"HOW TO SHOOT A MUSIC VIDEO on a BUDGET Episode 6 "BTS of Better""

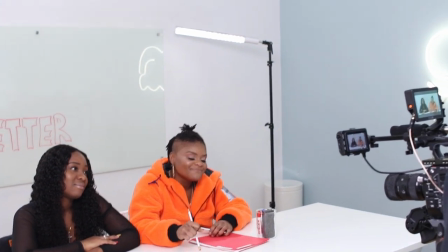245s
so to achieve that we just i do this thing that i stole from one of my teachers when i was back in school
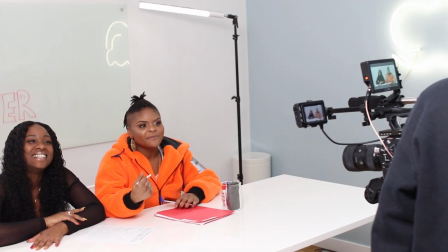252s
and uh but uh well all we do is uh we have our light storm and then we have our dracast i don't remember the name of the model right off
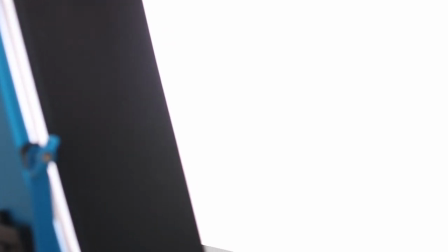259s
the top of my head but we have them both balanced to daylight and they're both shooting through a sheet of diffusion and what that does is
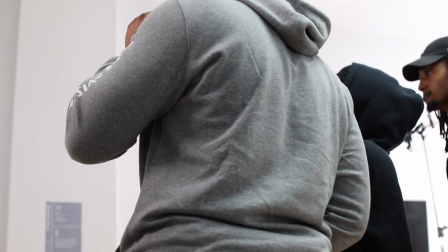268s
it takes those two sources and it makes it one bigger source which the diffusion becomes the new source so it takes those two lights through the fusion
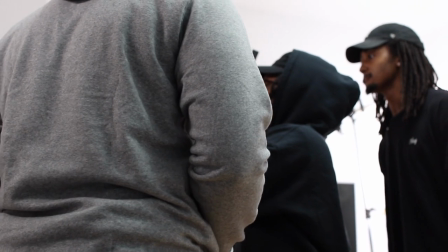275s
the fusion is the new source of light so you have a big light on a low budget
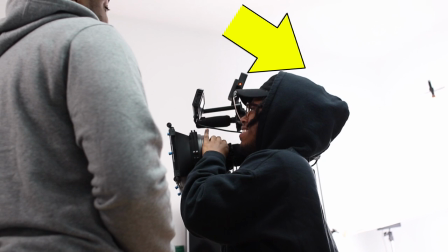280s
you have a giant light yeah big nice soft source and that's what we use
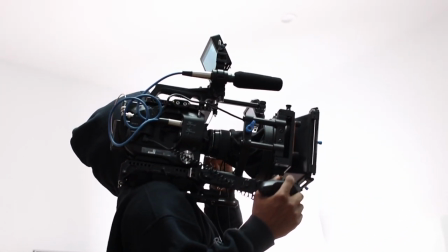285s
mainly for the intro the judges jason friend
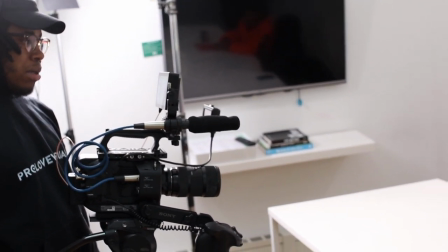289s
sorry i don't remember the friend's name uh and the guys when they walk
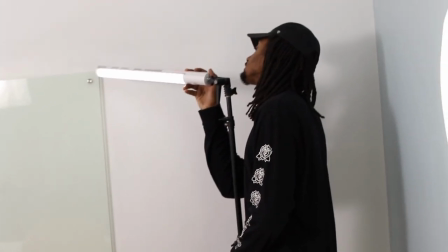294s
in and that's and that's why that like spreads across everybody so evenly as well that's why i wanted to be a nice bigger source just so it
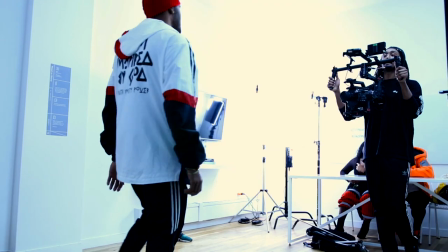301s
was even across everyone instead of even for one person and then the person next to him is like looks a little different you know i'm saying
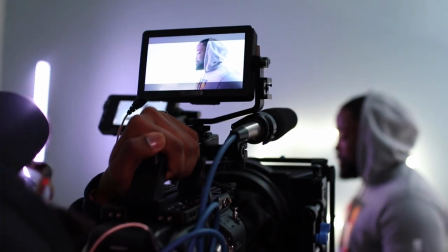308s
i'm pretty sure we were just circling through colors on our led stick which has like full rgb we're circling through colors and we found
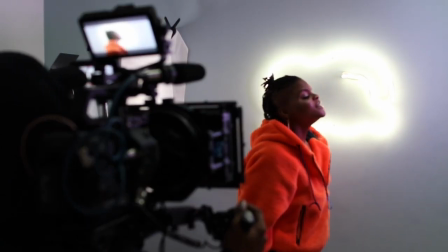316s
a color and we're like this is good well like mike was like this is good so then we used it for like every shot after that yeah so we
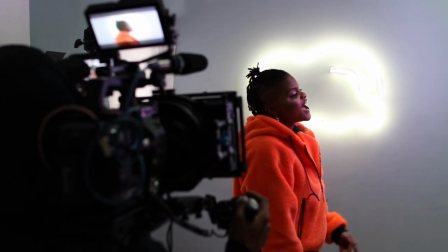323s
just we just um emulated we have some gels so we had some gels on the stronger
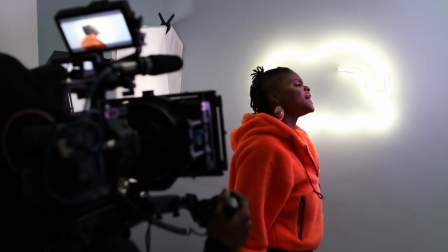329s
lights and then yeah i'm pretty sure we use like uh pink or purplish yeah a
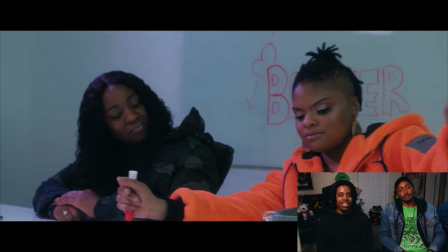334s
pretty purplish magenta-ish kind of color and i just remember
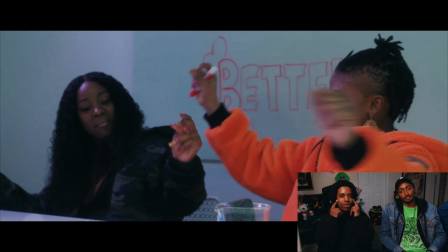339s
like i was so dead set on the whole uh big
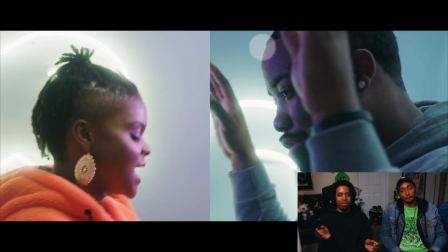344s
source uh normal setup that i wasn't even thinking about how like this is still a music video and how we can use color
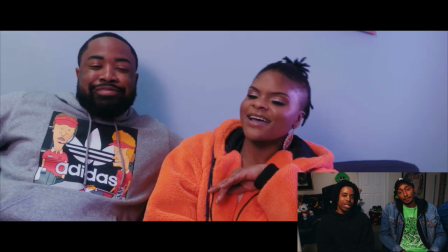349s
uh we were on set and i just got i had a new idea which is to use color for the performance
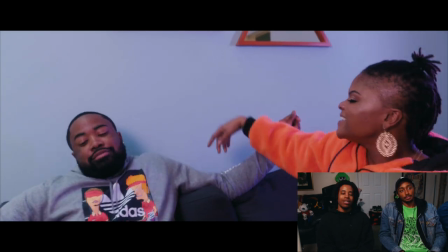355s
for the performance scenes and for the scenes when um uh Cedric I remember his name when Cedric wins the
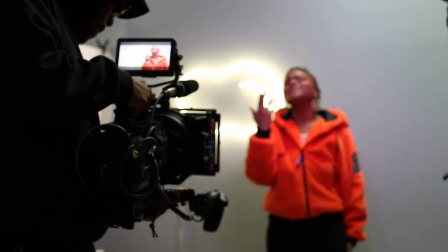363s
competition and you see the performance scene between him and Jash and you have them like looking at each other with the background like I just flipped a shot yeah I just wanted to use
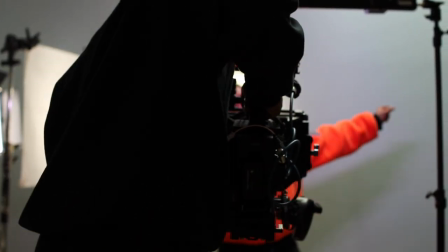372s
like color and like switch it up just a little bit since it was the performance scenes and just to make those scenes pop just a little bit more than all the
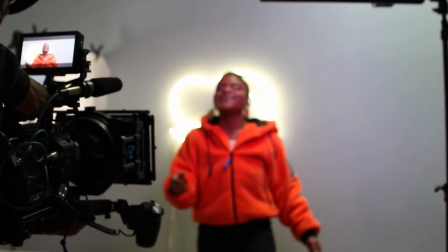379s
other stuff that you have going So everything looks a little different More contrasty more bold shadows are in it and it has more atmosphere I think so when you're on set don't be afraid to try out new ideas because Say you're focused too focused on one thing still
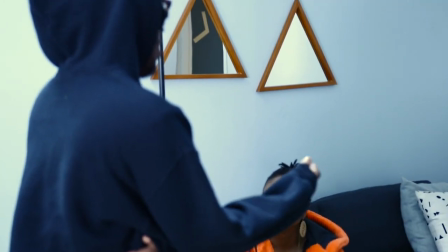395s
try to be open to any ideas that come from your crew members Or even the artists usually they everybody has good ideas So just take everything in
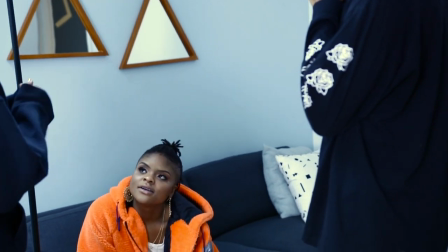404s
and try to come up with the best idea possible What he said so like we always say if you like us if you learn anything from this video please comment like and subscribe the link to the video the actual music video we're breaking down in the description below today and I do have like a certain kind of like what I think was would like to say something to you guys so what did you have to say to the people Izzy? Wise words. Wise words. Peace.